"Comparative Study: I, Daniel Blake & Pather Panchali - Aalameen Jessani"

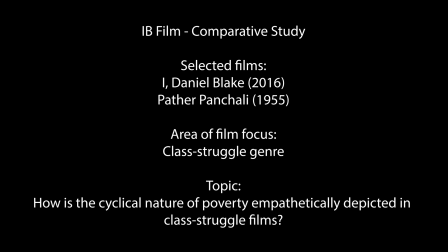[0:02]
Characterized by their genuine portrayals of the trials faced by the everyman, class struggle films offer rich social commentary.
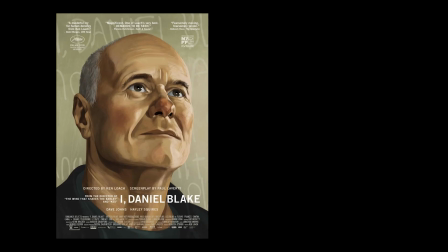[0:10]
Ken Loach's I, Daniel Blake, a UK production, and Satyajit Ray's classic Bengali film Pather Panchali,
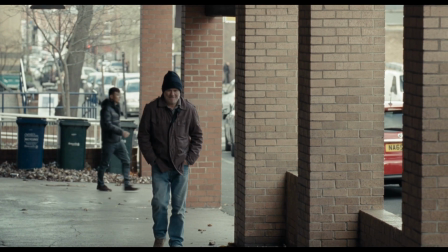[0:17]
Song of the Little Road, are striking depictions of the obstacles imposed on members of the lower class.
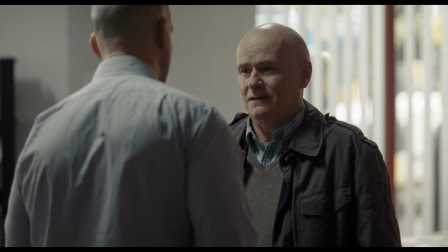[0:23]
I, Daniel Blake depicts the often unseen flaws in the British system, which disproportionately affect the lower class.
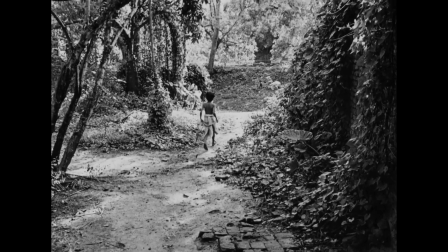[0:31]
Pather Panchali highlights a more common perception of poverty in early 20th century Bengal,
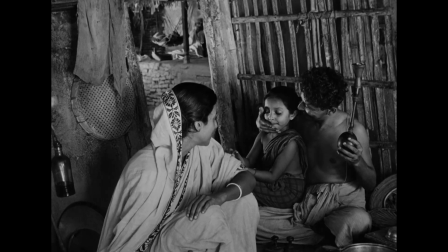[0:37]
emphasizing the need for compassion and unity within the class system to improve one's situation.
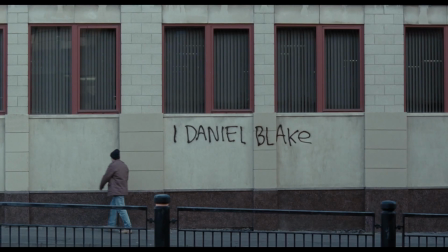[0:43]
Both films are prime examples of how the genre can promote change.
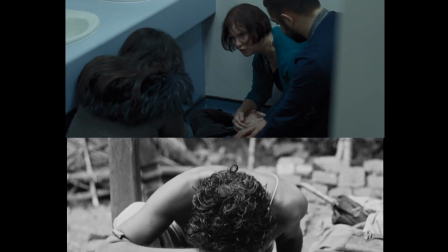[0:47]
I will be using structuralist film theory to analyze how both films emphasize the cyclical nature of poverty through densely composed images,
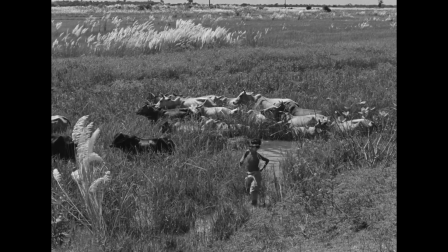[0:56]
measured camera movement, and the intensification of the narrative through editing techniques.
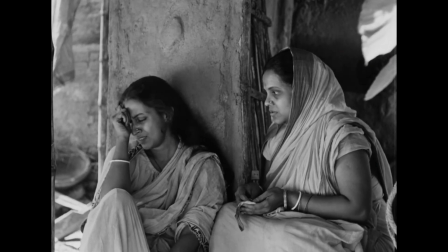[1:01]
Through the creative use of these film elements, the directors of these genre-defining works emphasize how society prevents the lower class from improving their status,
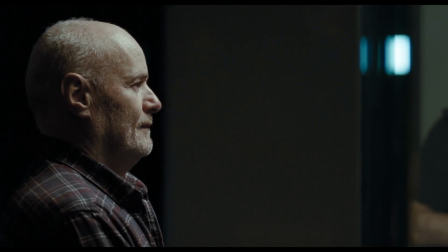[1:10]
how their desire to break free from the endless cycle and seek a different path in life is met with fierce resistance.
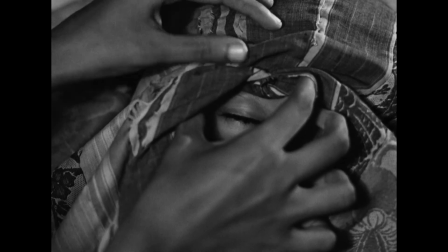[1:19]
What interests me is density. How much can you tell?
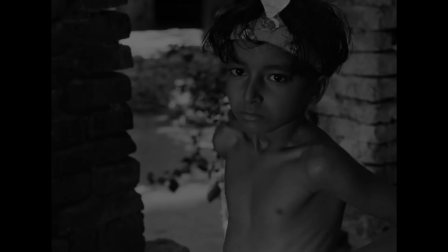[1:24]
How telling can you make your images? In both Pather Panchali and I, Daniel Blake,
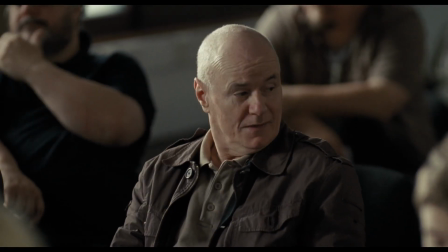[1:29]
members of the lower class seek the assistance of others in similar situations to multilaterally climb the social ladder.
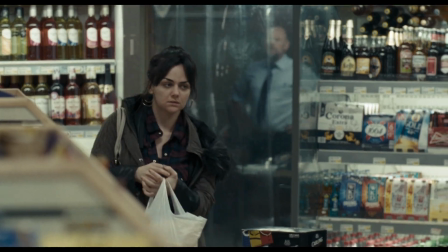[1:36]
Both films employ compact and concentrated images to convey simple emotional themes that have a significant impact.
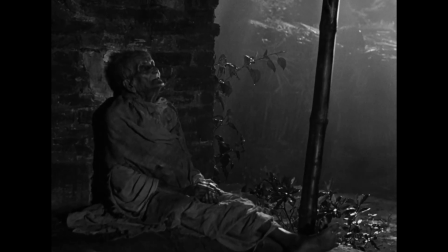[1:44]
The impact of the striking images of Pather Panchali lies in their simplicity, their minimalism, paired with the director's eye for intention.
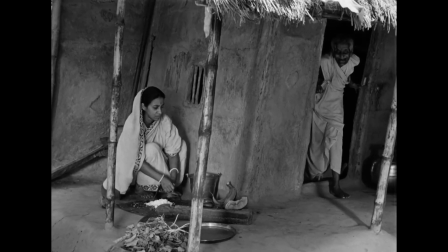[1:53]
The camera doesn't cast judgments on characters for stealing.
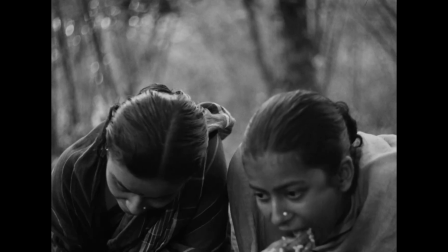[1:57]
Ray brings us into the Royce family dynamic, their interpersonal relationships, and their enjoyment of the simple things in life.
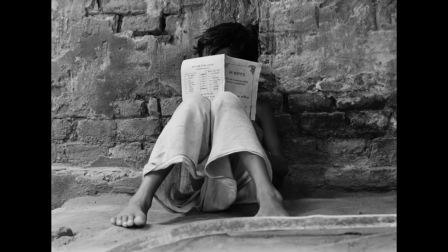[2:04]
Apu's childlike innocence is our viewfinder and our way into the community.
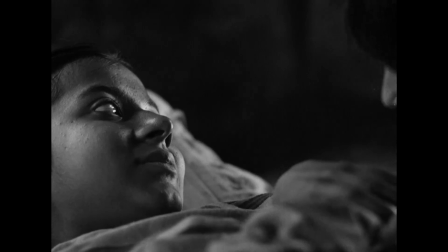[2:09]
In the climax scene of Pather Panchali, we see Apu's sense of innocence stripped from him, and a new social order is established.
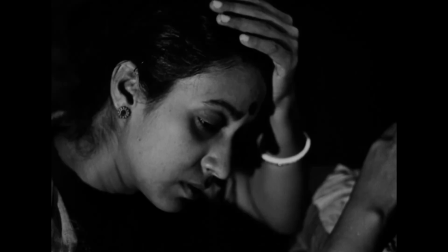[2:18]
Durga's death during the monsoon season sends the family into a state of emotional complexity,
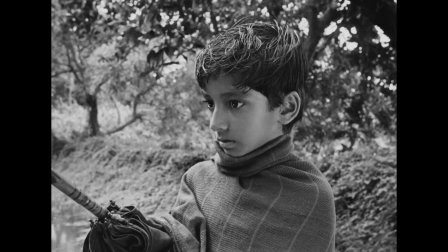[2:24]
and Apu, despite his seemingly stoic reaction, is in a state of shock.
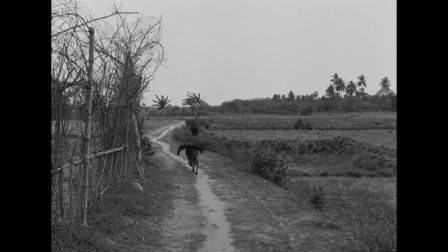[2:29]
Ray and cinematographer Mitra employ close-ups and long shots sequentially to indicate the passage of time.
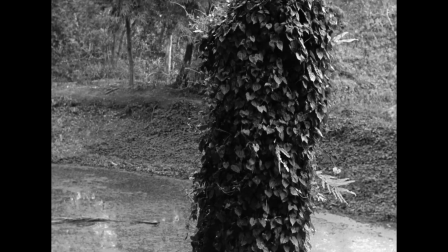[2:37]
As the camera tilts down to the symbolic pond, it settles into a high-angle shot,
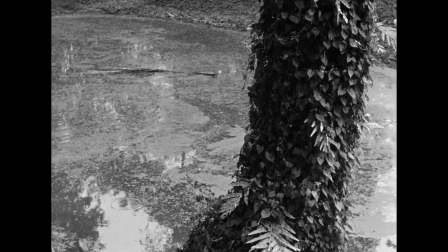[2:42]
an impactful image of Apu as a minute figure facing the concentrated environmental surroundings.
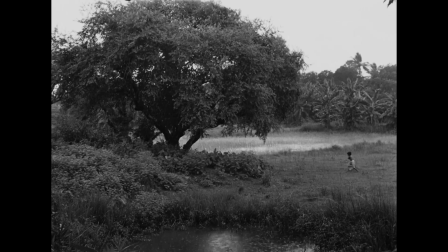[2:48]
With Apu at the lower left of the frame, the body of water seems endless and alluring.
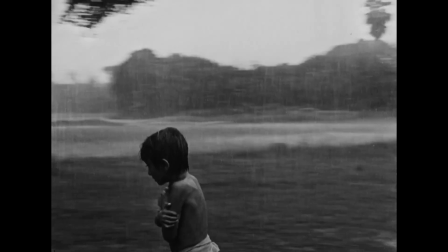[2:54]
In this way,
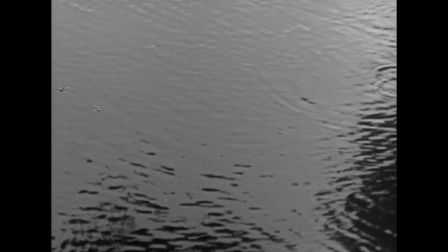[2:55]
the camera angle is used to expand on the motif and symbols of the rain and water that serve the theme of the commonality of the lower class experience,
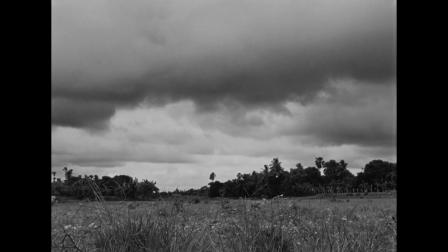[3:04]
with the poor represented by the endless drops of water consumed by the vicious body of society.
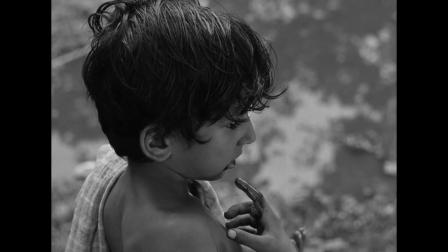[3:10]
The camera right close-up consists of a shallow depth of field with the backdrop symbolic of how Apu has been drawn into this cycle.
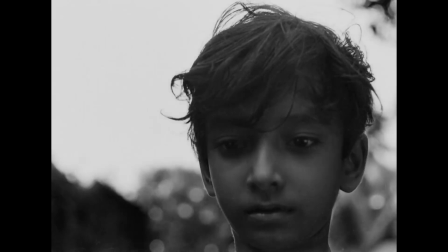[3:18]
When Apu throws the necklace Durga had been accused of stealing into the pond consumes it, and the necklace,
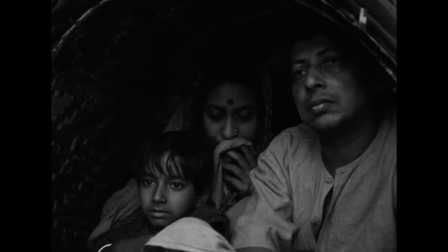[3:25]
just like the Roy family who now leave their ancestral home and passed behind, is now a distant memory.
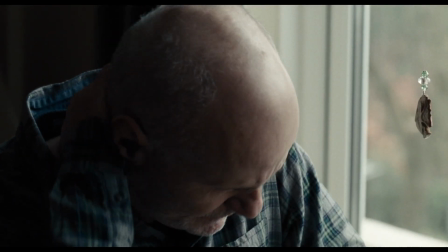[3:33]
In I, Daniel Blake, Daniel has and continues to face the trials and tribulations imposed by the British bureaucracy.
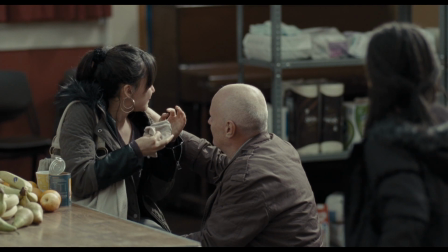[3:41]
Because of this, his compassion for others in vulnerable situations, like Katie, is remarkable.
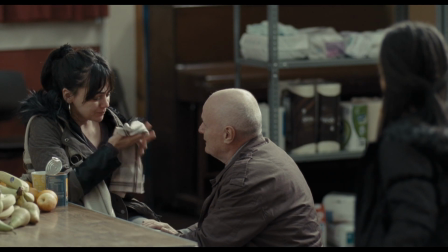[3:47] These people are here to help you, man. You know, you've done nothing to be ashamed of. I'm sorry.
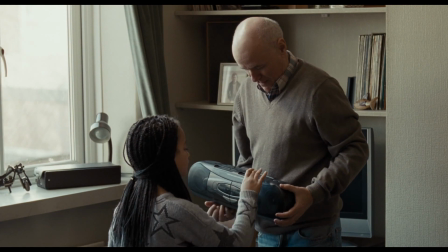[3:52]
We relate to his humanity in a system that has tried to pit the poor against each other.
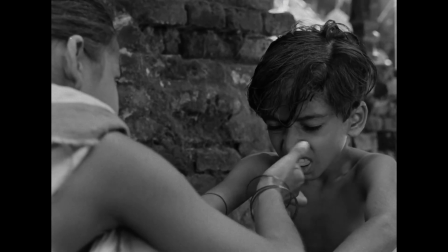[3:57]
In this sense, similar to Apu's innocence,
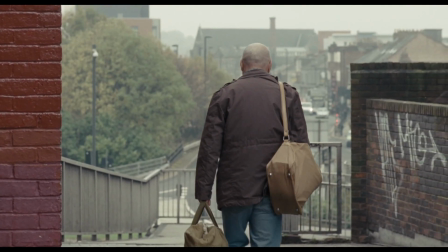[4:00]
Daniel's compassion is a lens through which we open our minds to often overlooked perspectives and place ourselves in modern-day British society.
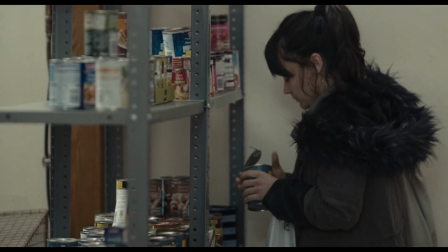[4:09]
In the devastating food bank scene, Katie breaks down, overwhelmed by hunger.
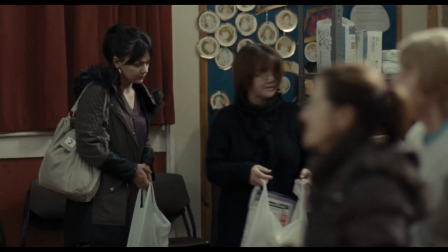[4:14]
The audience assumes the perspective of Daniel.
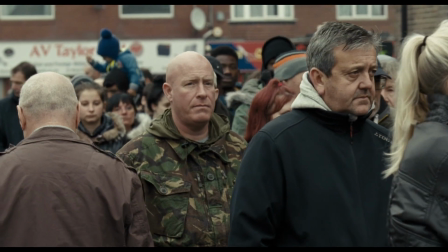[4:17]
Though the situation may not be relatable for all, Daniel's humanity has grounded us, and the scene hence evokes a genuine emotional reaction.
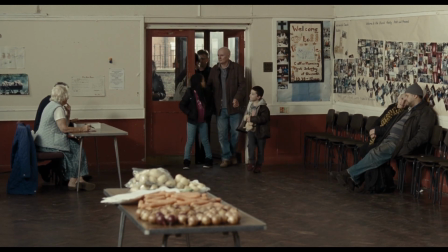[4:26]
The scene opens with an establishing medium-long shot of Daniel and Katie entering the food bank.
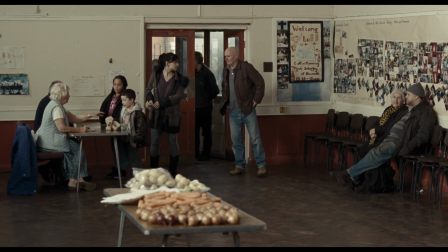[4:32]
The arrangement of the tables and chairs as leading lines towards the doorway,
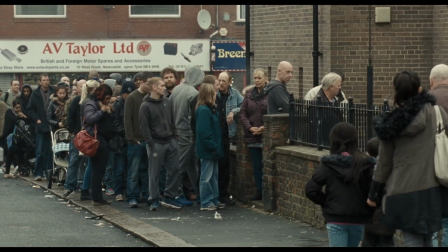[4:36]
along with the long lineup of people seeking the food bank's assistance, reminds us of the commonality of the situation.
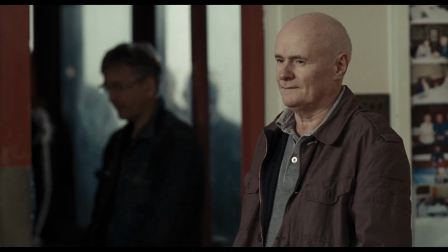[4:44]
As the worker guides Katie, Loach cuts to a shot of Daniel with selective focus on him away from the doorway.
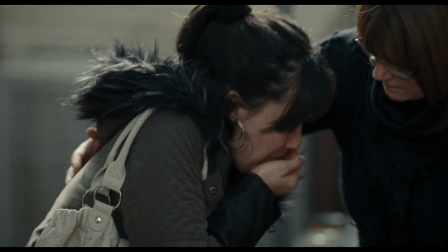[4:51]
As Katie breaks down in tears, the selective focus on her and the worker,
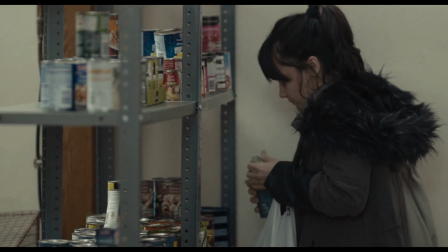[4:55]
and the medium close-up with the blurred background causes us to, like Daniel, feel disoriented, wanting to help, but unable.
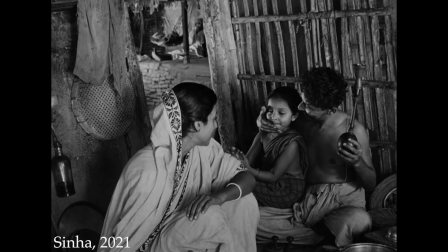[5:07]
In India, the power structure of the caste system has caused the poor to internalize their differences,
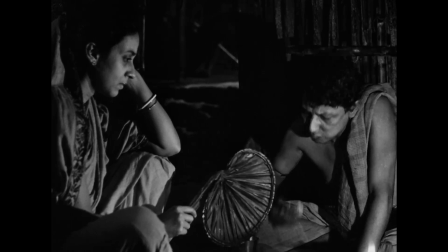[5:13]
setting upper caste or Brahmin versus lower caste or non-Brahmin.
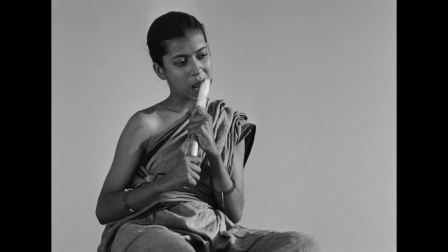[5:18]
In Pather Panchali, the camera is also governed by non-judgmental point of view shots.
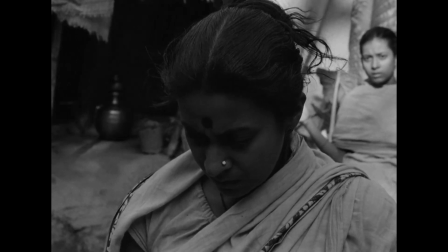[5:24]
Harihar's absence leads to greater pressures falling on Sarabajaya to care for Apu and Durga with such limited resources.
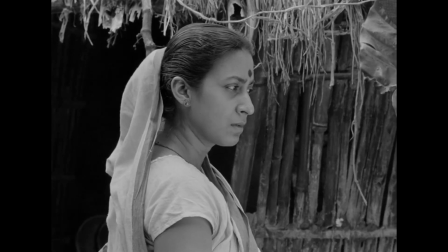[5:31]
The neighbors accuse her of badly parenting Durga and encouraging her tendency to steal when she takes some fruit from the orchard.
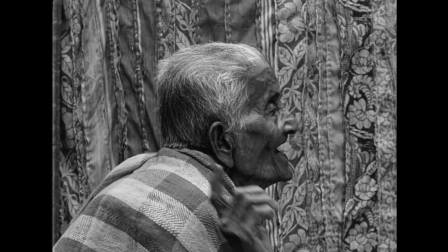[5:39]
In actuality, Inder, Harihar's old relative, is responsible for this.
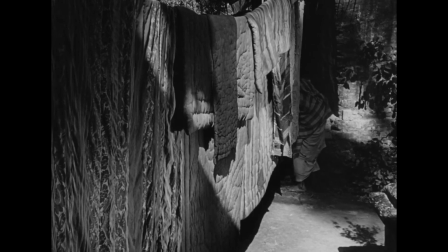[5:44]
This results in Sarabajaya viewing Inder as a burden and treating her in a cruel manner.
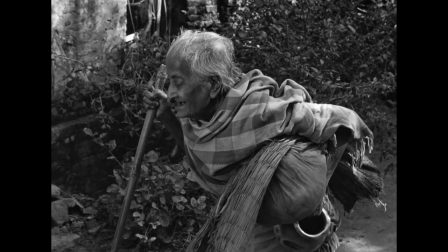[5:50]
This trope of negative treatment of the elderly is one that goes against human instincts,
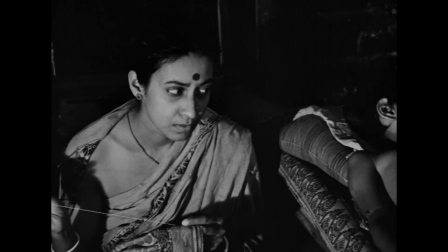[5:55]
but we understand how Sarbajaya's mental state drives her to this.
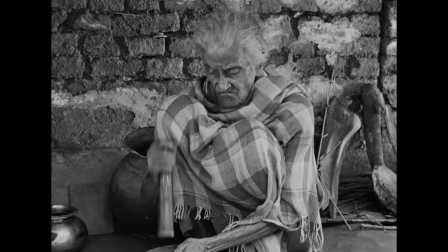[5:59]
As she scolds Inder, the camera pushes in and we get the sense that Inder feels guilty about imposing on the children's lifestyle.
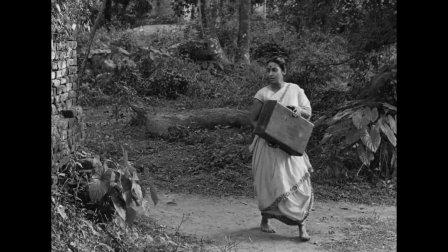[6:06]
The following shot is stable as Sarbajaya continues to tell Inder off with
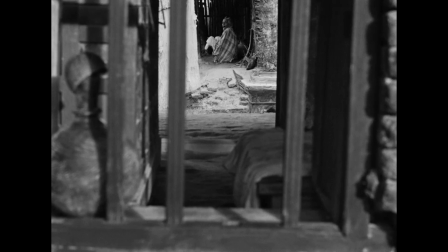[6:11]
a rapid whip pan employed from across the yard to a symmetrical long shot of Inder,
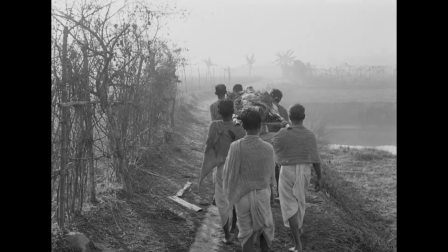[6:16]
isolated and disconnected. Even in this fragmented community, some are outcast, others entirely ignored,
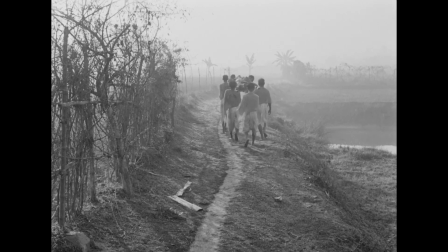[6:22]
and there is a culture of competition for survival that has evaporated any sense of compassion.
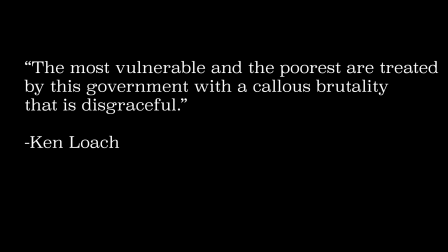[6:28]
Ken Loach said, "The most vulnerable and the poorest are treated by this government with a callous brutality that is disgraceful."
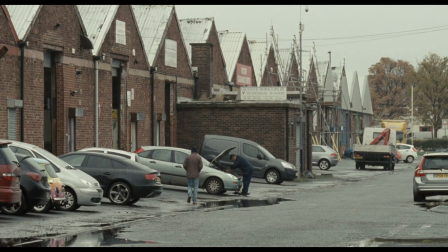[6:37]
In I, Daniel Blake, Daniel experiences firsthand the predicament faced by members of the lower class in the UK.
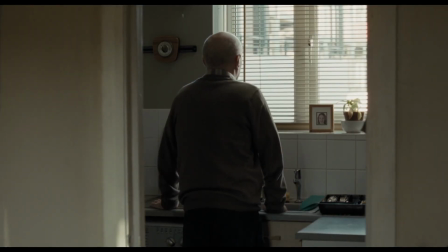[6:44]
As he attempts to attain his job seeker allowance, the flawed nature of the process comes to the forefront.
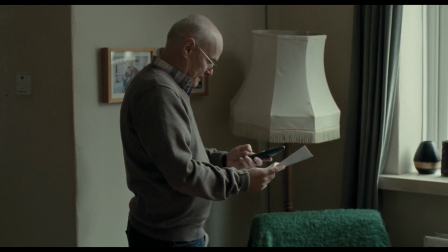[6:50]
As he is placed on hold, this is indicative of the lack of care and attention devoted to these vulnerable individuals.
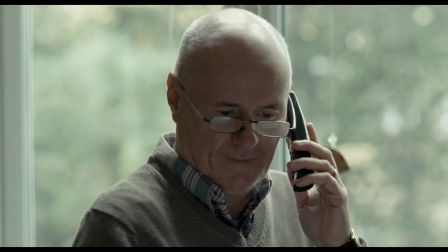[6:57]
Loach and cinematographer Robbie Ryan intentionally implement minimal camera movement to convey a raw experience of hardship and the tedious process.
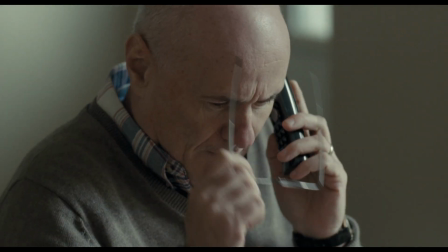[7:06]
As he speaks with a support worker, the camera is mostly stable, handheld,
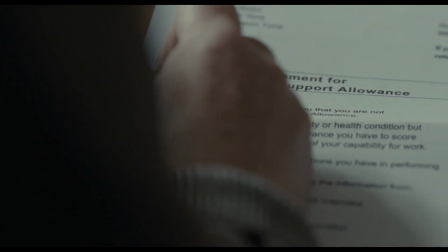[7:11]
with slight organic movement to make us conscious of the genuine struggle and moral gravity of the moment.
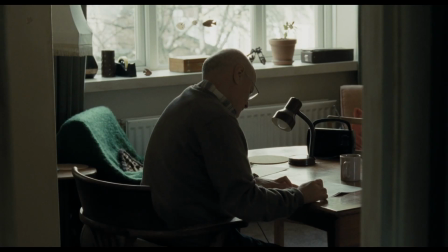[7:17]
Similar to parts of Pather Panchali, here the goal is to minimize our awareness of the camera.
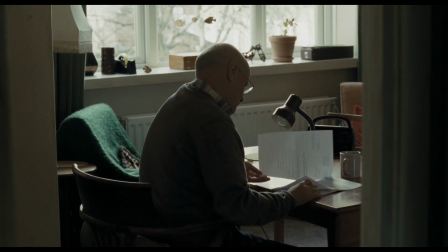[7:23]
However, by contrast, it is intended to ensure we cast judgments on the antagonist of the film,
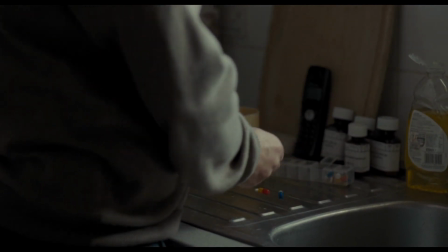[7:28]
the establishment, and governmental systems that refuse to adapt and progress to the changing needs of the people.
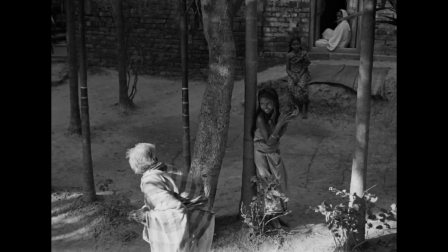[7:36]
Throughout Pather Panchali, the camera angles are very intentionally employed to serve a distinctive purpose. No frame goes wasted. Ray said, "There's hardly anything left on the cutting room floor after the cutting.
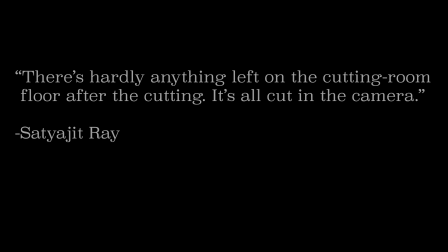[7:49]
It's all cut in the camera." This approach is effective in depicting the passage of time.
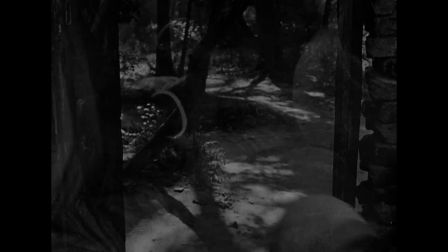[7:56]
Crossfades are effectively coupled with the leitmotif tune to transition.
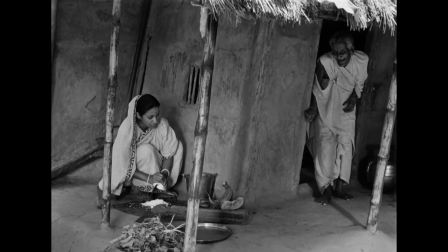[8:01]
When Inder steals from the kitchen, the camera is stable, no cuts to a close-up, no moving forward.
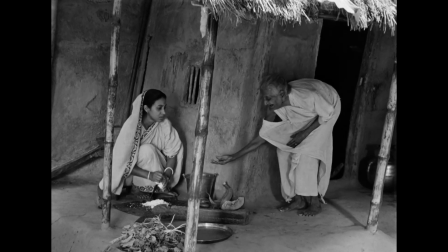[8:07]
The camera knows its place to observe and not cast judgment.